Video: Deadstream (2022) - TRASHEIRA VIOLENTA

Ao invés de falar logo de cara o que ele fez ali pra ser cancelado, O filme vai dando várias dicas sutis, até no final o Sean surtar e começar a confessar tudo.
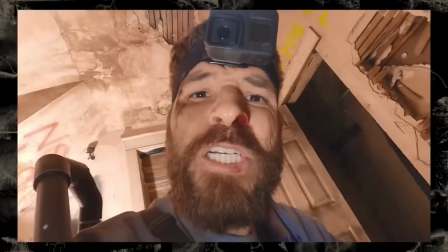1000s
Ele revela que ele foi fazer um vídeo de desafio e pagou um mendigo pra lutar contra ele, ele sentou o cara na porrada e ele foi parar no hospital. Só que nisso que o personagem tá coringando, ele começa a falar um monte de coisa a mais também. Dá pra entender ali que ele sente que isso tudo é o universo julgando e punindo ele pelo que ele fez. E aí ele começa a admitir umas paradas, falando como ele gravou um vídeo de desculpa sem querer fazer esse vídeo, porque ele não queria pedir desculpa pra ninguém, porque ele achava que ele não tinha errado. O que é bem a vibe que muitos vídeos e textões de desculpa da internet dão mesmo, né? E depois ele pede uma desculpa que é supostamente mais sincera em live. Mas a direção também faz uma jogada muito boa aqui, que é pra mostrar como é tudo um discurso vazio desse cara. Porque ele faz todo esse discurso se desculpando e termina falando da stream, né? Falando, então essa é pra vocês, todas as minorias que me seguem.
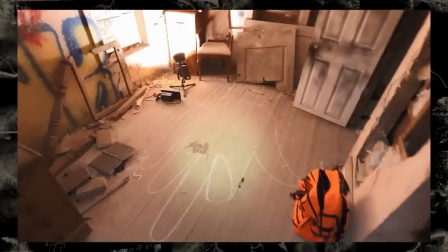1046s
E aí depois ele corta pra câmera da frente e ele imediatamente enquadra sem querer uma pichação no chão, que é um grande dedo do meio. O que é a direção mostrando de um jeito cínico ali o que são vídeos de desculpa, né? E também um indicativo de que ele realmente não se importa. E a direção é muito boa nisso, nesses visuais, que ela dá o foco pra outras ações, do tipo, no meio desse surto dele, que ele tá começando a achar que tá sendo julgado e tudo mais,
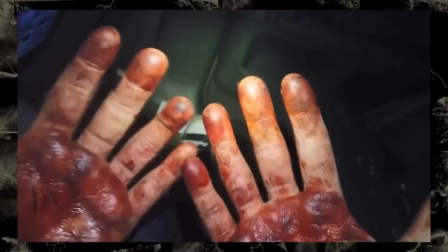1068s
ele sai com a mão cheia de sangue. Então tá mostrando ele como culpado ali, que ele literalmente tem sangue nas mãos. Achei isso bom. E falando em sangue, esse filme tem efeitos muito brabos também. Outra reclamação constante de found footage que a gente faz aqui no canal são filmes que usam a estética, a falta de qualidade de imagem ou câmera tremida pra disfarçar efeito merda. E esse não é o caso, porque Dead Stream faz muito efeito foda, tem criaturas diversas, tem ferimentos muito bons, e é tudo feito no efeito prático. O que chama mais atenção aqui são os diferentes fantasmas.
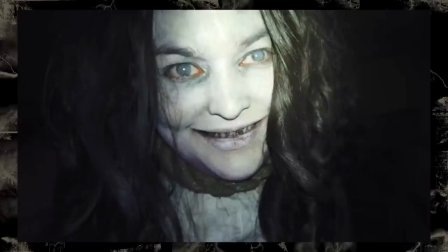1098s
A Mildred aparece depois de um tempo na versão morta fantasma dela, que é uma maquiagem estilo Evil Dead ali, mas tem outros tipos de maquiagem diferentes.
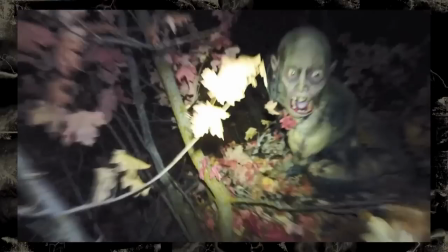1106s
Tem um fantasma que aparece andando na floresta, que é uma coisa meio Gollum do Senhor dos Anéis.
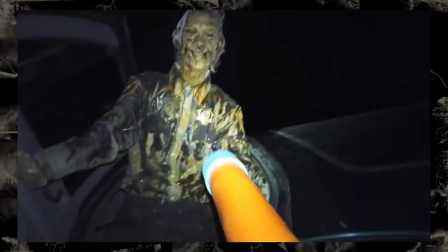1110s
Tem o xerife bigode, que aparece normal e depois aparece numa versão mais zumbi tradicional. Ele tem uma cena de morte, assim, tipo, não sei se dá pra matar um fantasma, mas é algo equivalente ali.
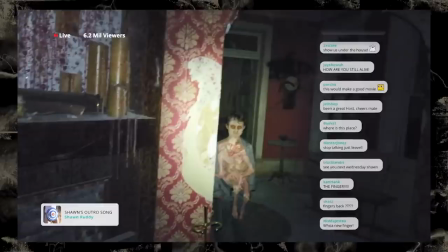1121s
Que tem uns efeitos muito bons também, do protagonista lutando contra o cara. E aí tem o fantasma da criança, que tem um body horror bizarro, porque são duas crianças grudadas juntas.
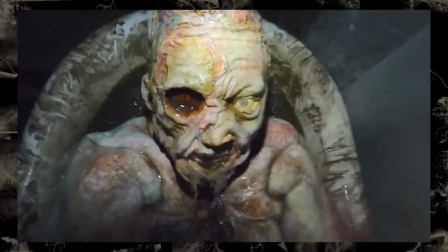1130s
E tem o fantasma inchado, que aparece na banheira. Que tem uma cena irada, que o protagonista injeta ele com a algabenta e a cabeça do bicho explode e voa gosma pra todo lado.
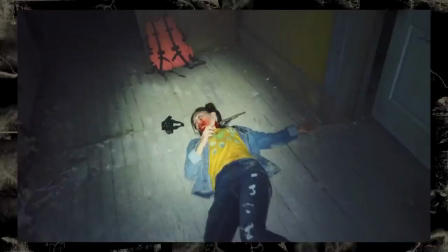1138s
Tem efeitos de sangue e gore muito bons também. E também tem essas cenas que acabam só indo pro efeito grotesco, meio nojento mesmo.
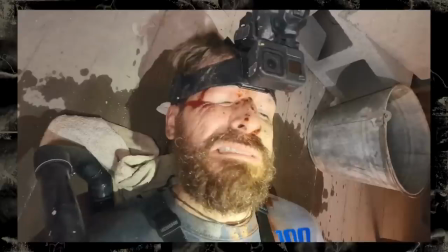1145s
Tipo o monstro explodindo o gosmo, voando na cara do protagonista. O fantasma virando um balde de mijo na cabeça do protagonista em um momento.
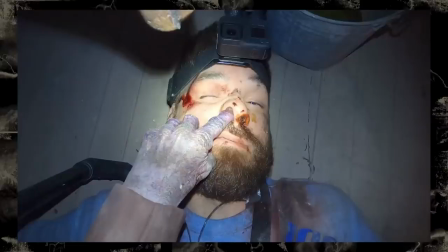1153s
Ou talvez o que mais dê nervoso no filme todo, é quando o fantasma enfia o dedo no nariz do protagonista, que é bem em Valded também. E acaba deixando uma unha gigante presa lá dentro, cheia de sangue. O protagonista tem que tirar aquilo de lá. Dá um nervoso sério essa cena, e é bem um tipo de trecheira estilo Evil Dead ou Fome Animal, assim, que eu acho do caralho. E a conclusão é isso, cara. Dead Stream pra mim foi um ótimo filme de terror, um ótimo filme de found footage, de comédia.
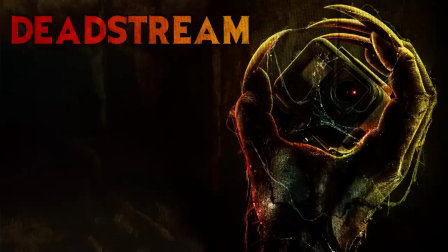1179s
Talvez o melhor filme de terror em internet que eu já vi. É um filme que entrega tudo, cara. É trecheira, é efeito prático, é bem feito. Mais ou menos o Evil Dead 2 da era da internet, cara. A categoria que eu coloco ele é sensacional.